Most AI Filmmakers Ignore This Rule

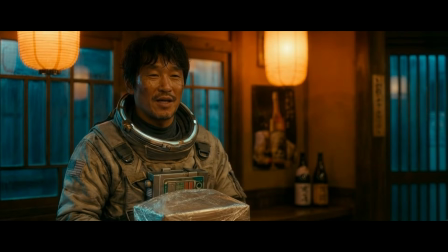Hey, packages are delivered out back. Well, I hope you'll forgive me, but this one is for you.
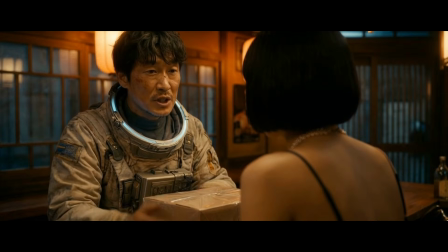For me? And I personally wanted to make sure that you got it.
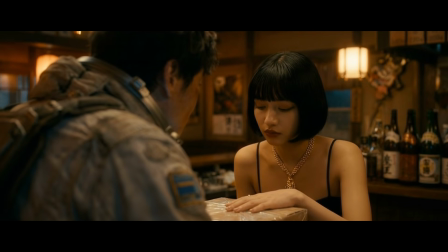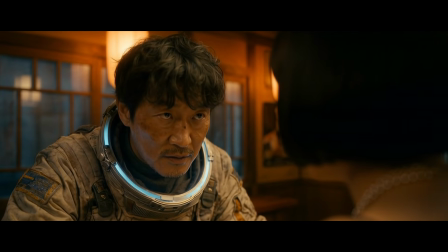Welcome back. If you're an AI filmmaker creating dialogue scenes, there's a really important rule called the 180-degree rule that's relevant in live-action filmmaking, animated filmmaking, and of course, generative AI filmmaking that we all want to follow if we want our scenes to be legible to the audience and not call attention to themselves.
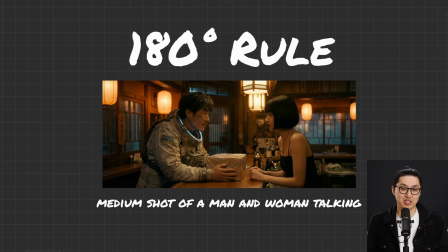So your prompt might be with your two character elements, something like make a medium shot of a man and a woman talking. It's very common to get them in this sort of blocking arrangement here with the two actors looking at each other,
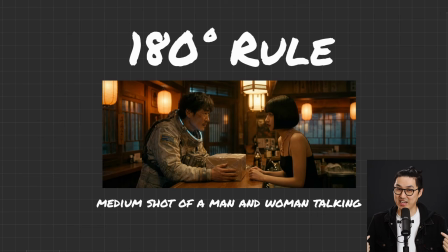and we're looking at them from one side. Now that side is very important and has to do with the 180-degree rule, but we will get there.
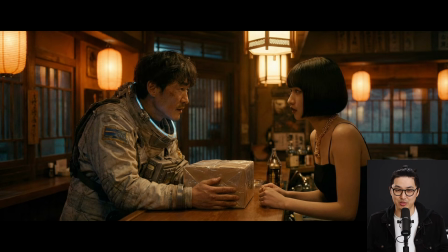So we have our medium shot. We could almost call it an establishing shot where we're not establishing the entire location, but we're establishing where the actors are relative to each other and where they are relative to the environment.
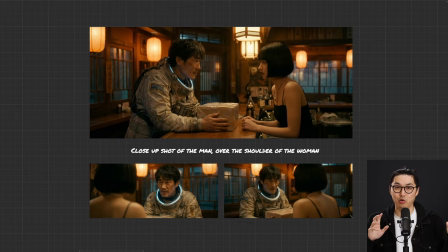It's really important. Next, we're going to start generating our coverage or the different shots that make this dialogue scene come together. So let's start by creating a medium shot or close-up of the male actor talking. And so we're going to take our wide shot of our two actors.
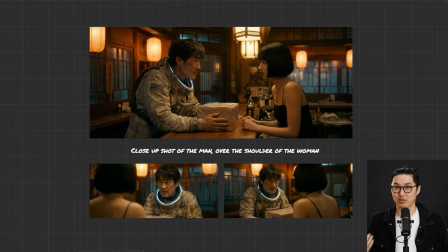We're going to put that into, say, Google Nano Banana Pro, and we're going to say make a close-up shot of the man over the shoulder of the woman, or you could also say behind the woman. Over the shoulder, it basically recognizes as a film industry term, so I would recommend using it.
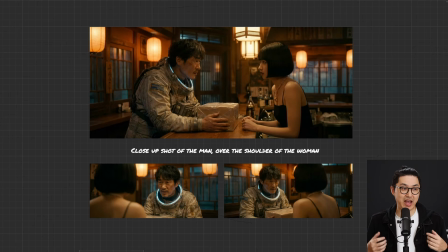Now, if you're using Higgsfield specifically, you can add a number of variations to that prompt. And what I found is if you do 2 or 4 variations of this prompt, of the wide shot, you will get coverage very standard to how you would get in the real world.
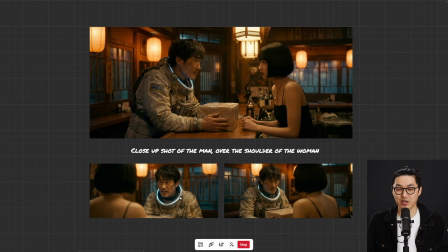And the funny thing is, if you look at the two bottom examples, we have a close-up of our male actor over the right shoulder of the woman, and then we have a close-up of the man over the left shoulder of the woman. Now, the question is, which one of those is correct? Let me know if you know already.
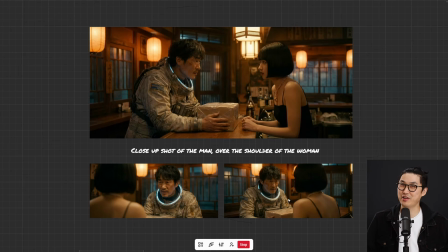I didn't label them, but is it the left one or the right one? We'll find out.
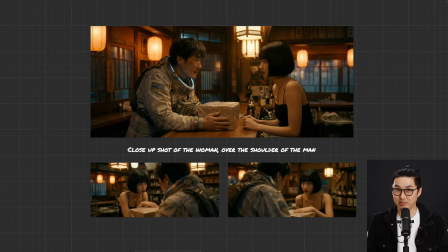So let's continue creating coverage, and we're going to prompt close-up shot of the woman over the shoulder of the man, the reverse shot, as it's called in the real world.
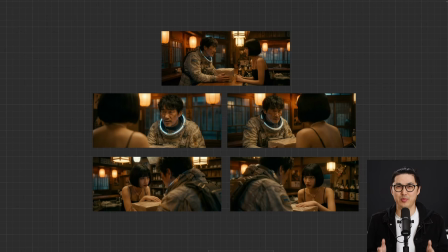So we've generated our coverage and kind of the bare bones minimum you would need for a dialogue scene. It is a 2-shot of the two actors, and then close-ups of the male and the female actor. And the question is, again, the whole point of this video is choosing which one actually makes sense and which
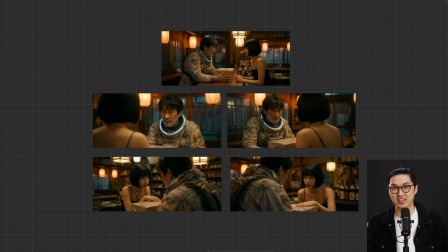one you should be using in your film in like probably 99% of cases.
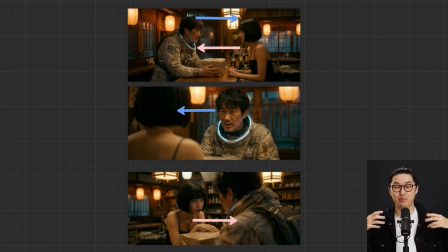So let's start by doing it the wrong way and breaking the 180-degree rule. So in our medium shot here of our two actors, this is our establishing shot in that it establishes which way the actors are both facing and how they are positioned relative to the environment.
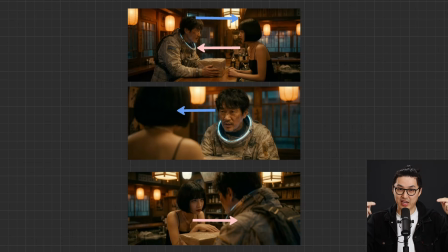The goal is to keep the orientation of the actors as far as screen direction the same throughout the entire scene and to not get the viewer disoriented. So when we start here, we have our actor, our male actor on the left side of the screen, and he's looking to screen right.
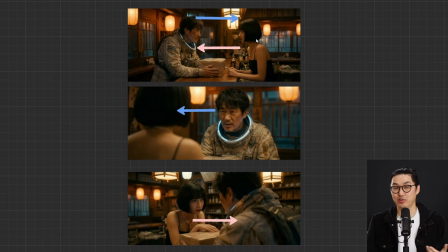And then obviously we have our female actor on the right side of the frame looking screen left, right? If we were to then cut to this shot here, we have flipped the position of the male actor. He is now in this cut, all of a sudden jumping to the right side, and his eye line is again flipped.
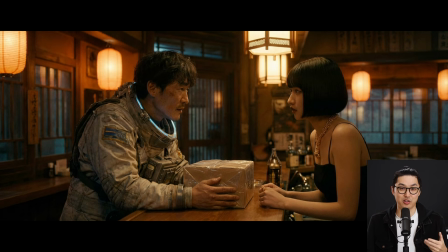This is overall jarring in most cases.